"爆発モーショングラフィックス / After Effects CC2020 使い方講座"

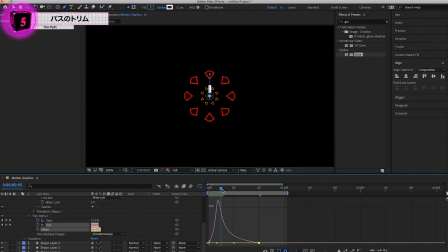このようにグラフを書いておきますするとさっきより真ん中から伸びる 感じになりました
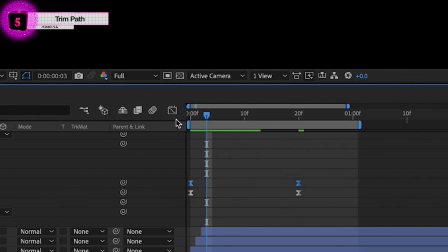そしたら今度は開始のキーフレーム を選択して今度は速度グラフで最初を緩やか にしておいて
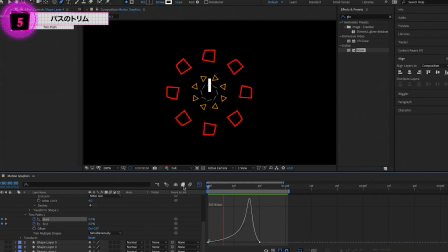最後で素早く動くようにしていきますこうすることで最初に素早く登場 して最後に素早く消えていきます
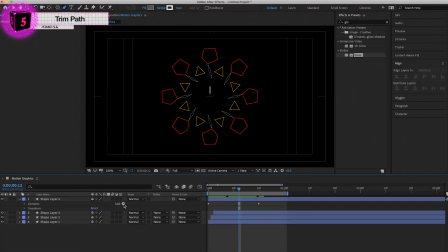さあそしたらここで線のサイズ は細くしていきましょうさああとは先ほどと同じくリピーター のところで数を増やします
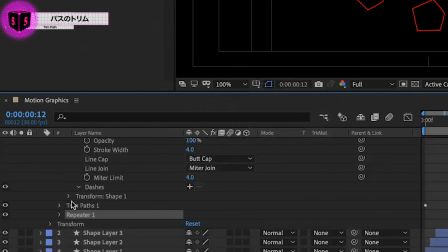リピーターを追加しておいたら ここでコピーの数は今回は8の倍
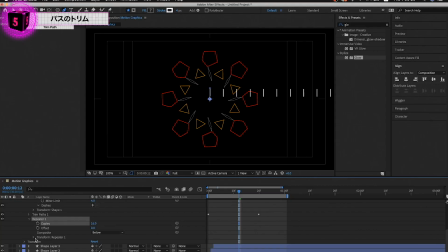の数の16にしておきましょうかそしたらまた1のところで0にして あげると線が重なりますね
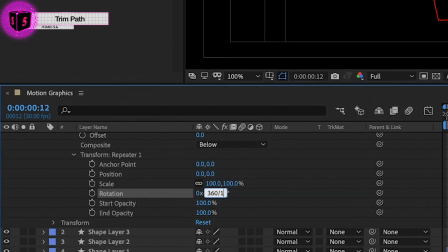また回転のところで360÷16として おくことによってこのように線が分散されますさあそしたらこのリピーターと トリムのメニューは閉じておいて
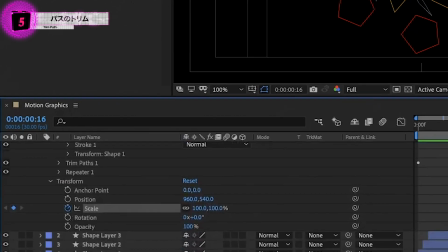からまたスケールと位置で広 げていきますまずは全体の大きさ自体が広がる ようにスケールのところで徐々
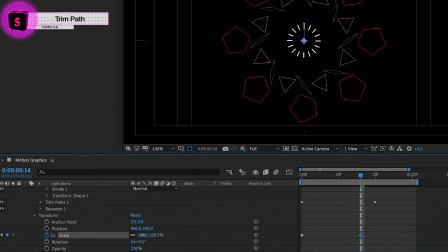に大きくなるようにしておきましょう
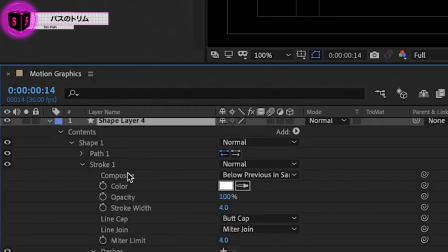そして線幅のところも今回はキーフレーム アニメーションを作ってみましょう
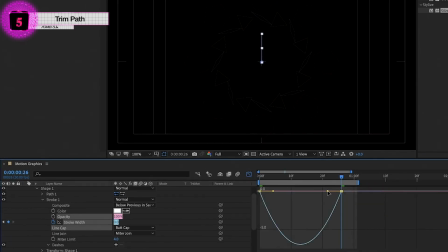これで線幅がどんどん細くなって いくようにするとこのように淡く消えていくように もなりますまた複雑にしていくためには このレイヤーも複製しておいてから色々と重ね合わせたりとかそれぞれ 動きを変えていくことで
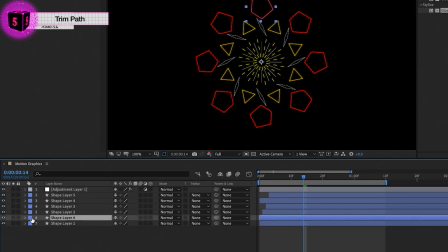面白い爆発ができますので是非 とも色々と試してみてくださいちょっと光らせるためにもグロウ とかを追加してもいいかと思います
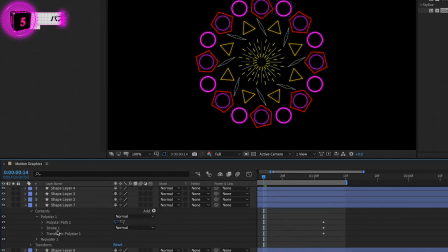今回の内容は添付ファイルとして 私が作った爆発アニメーションを3種類ほどつけておりますので それをダウンロードしていじってみてもいいかもしれませんさあということで今回の動画は 以上ですここまで見てくださり本当にありがとうございますスキルを身につけ新たな世界へ 挑戦するヒーローとなれいつか会える日を